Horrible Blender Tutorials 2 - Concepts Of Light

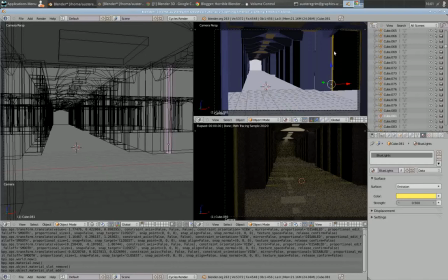(24:36)
These are little cubes here, which I really thought was really interesting. You got cubes that are emitters, and you got these cubes up here that are emitters. These lights are all linked with the same materials. These side lamps are all linked with the same materials, as you can see in here.
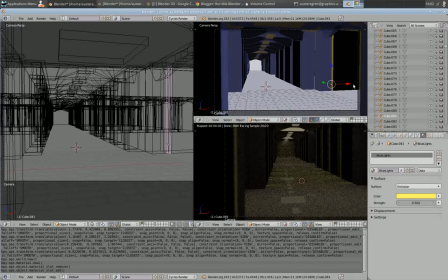(24:56)
They're all linked, so that really made it really simple. These are called blue lights because in the original model he made them blue, which which was good, but it didn't fit what I was trying to show. You just go in here and you can adjust the lights. Red lights are
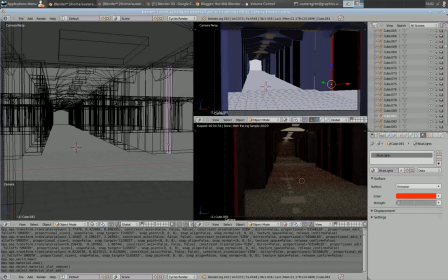(25:17)
notoriously darker, so you have to make them emit brighter to give an effect that you want. That's just the way it is. That's too bright for what I was doing, but
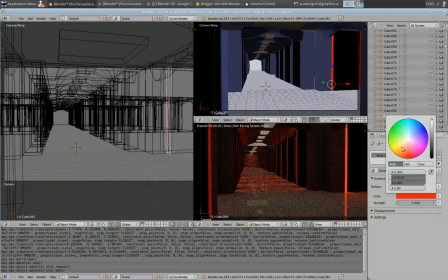(25:32)
you do have to make them emit more than if you were going to have yellow lights. Yellow lights appear brighter than red. Blue lights also appear brighter. They actually look pretty dark in there.
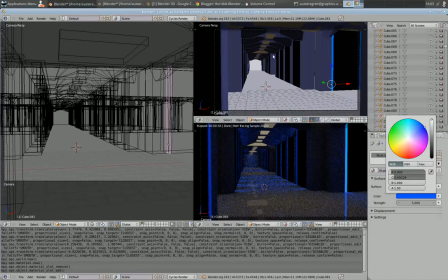(25:47)
But yeah, so there it is. That's how you can play with those. And come up in here and let's find this light. And you'll want to contrast colors. There's a couple of ways you can do that using a color wheel.
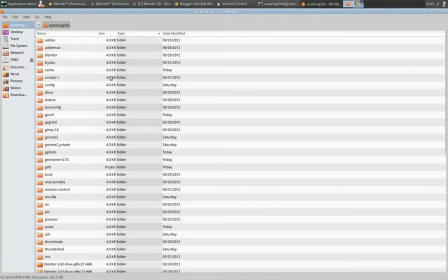(26:04)
But let's go into my files I already made.
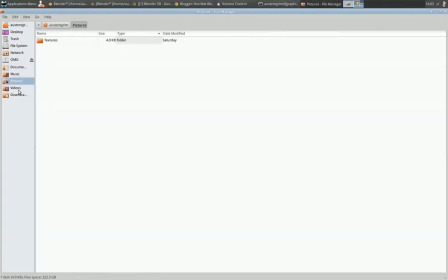(26:11)
Here? No.
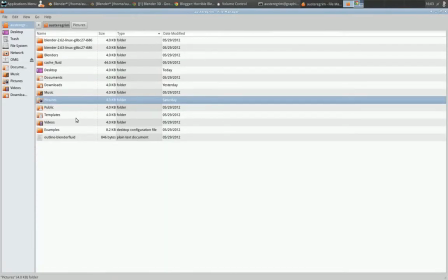(26:16)
Turn off my hidden files.
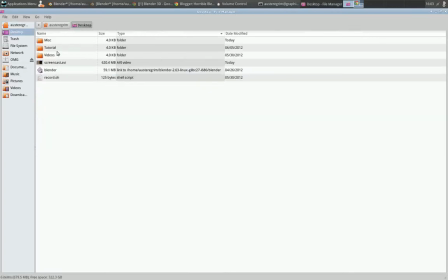(26:23)
Oh, it's on my desktop, isn't it? Yeah, there it is.
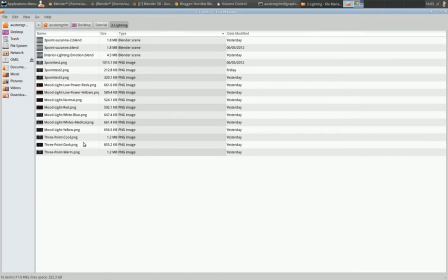(26:31)
Okay. Yeah. So we'll go in here.
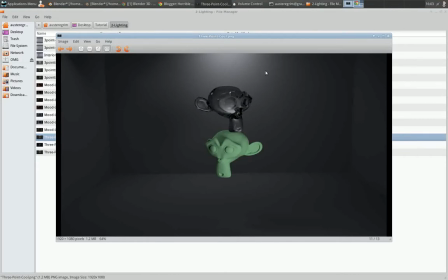(26:36)
3-point lighting. So some final renders of 3-point lighting. Is this what I wanted? Warm. Yes, temperature. I'll start with temperature colors here. So this is warm lighting.
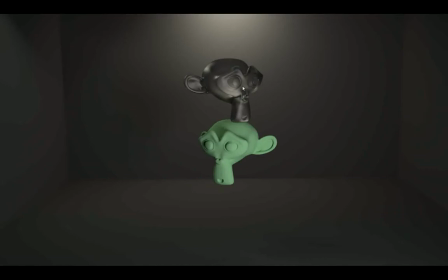(26:54)
Warm lighting is more of an orange in the background, and you've got some white or bluish lights coming from the front. Warm lighting tends to give the effect of dimmer lights. Blue tends to give a more
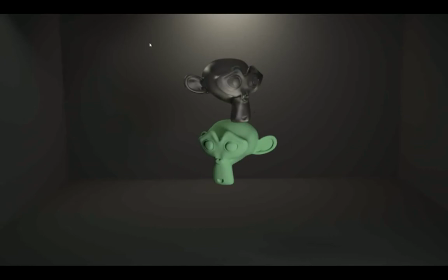(27:12)
brighter light, and that's just the way that the scene works. If you wanted to kind of emphasize a darkly lit room, you'd want to use an orange light.
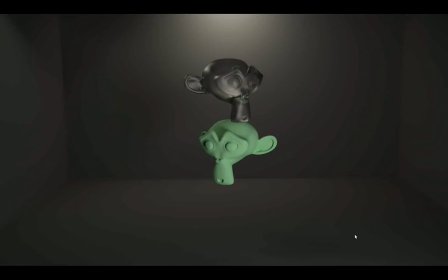(27:25)
Turn down the strength of it, and make sure you've got white or blue lights on your main characters.
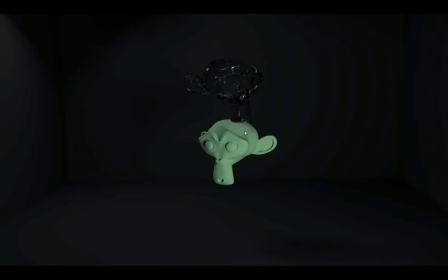(27:33)
So that's really simple. This dark room, this was what I started out with in this tutorial, was the dark room originally, and I was using this to kind of just show you can have a dark room, a dark scene,
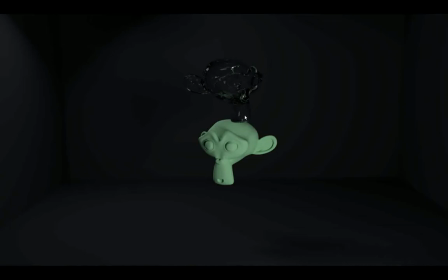(27:50)
while still having your characters, well lit, and that's using 3-point lighting for that.
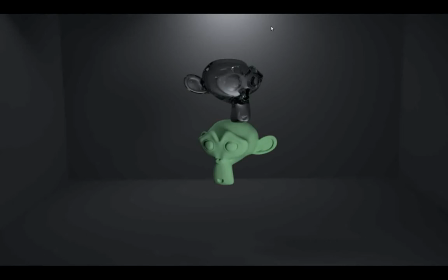(27:57)
And then just a natural color, a well-lit room, using white or blue lights in the background. That gives emphasis on the temperature of the room, which actually isn't the temperature of the room, it's the temperature of the light.
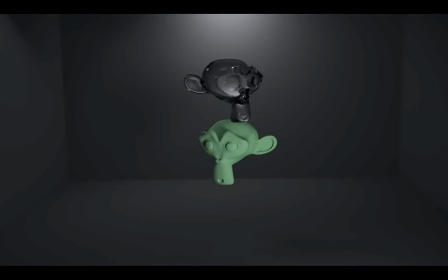(28:13)
Blues are a cooler light, brighter light. Oranges and reds are darker and warmer lights. That can also change how the room feels.
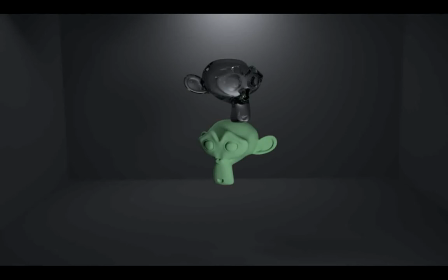(28:31)
You think of if you had a fire scene or a fireplace scene in a Christmas room. Of course, you want the Christmas tree lit with bright colors, but you don't want them coloring up the room too much.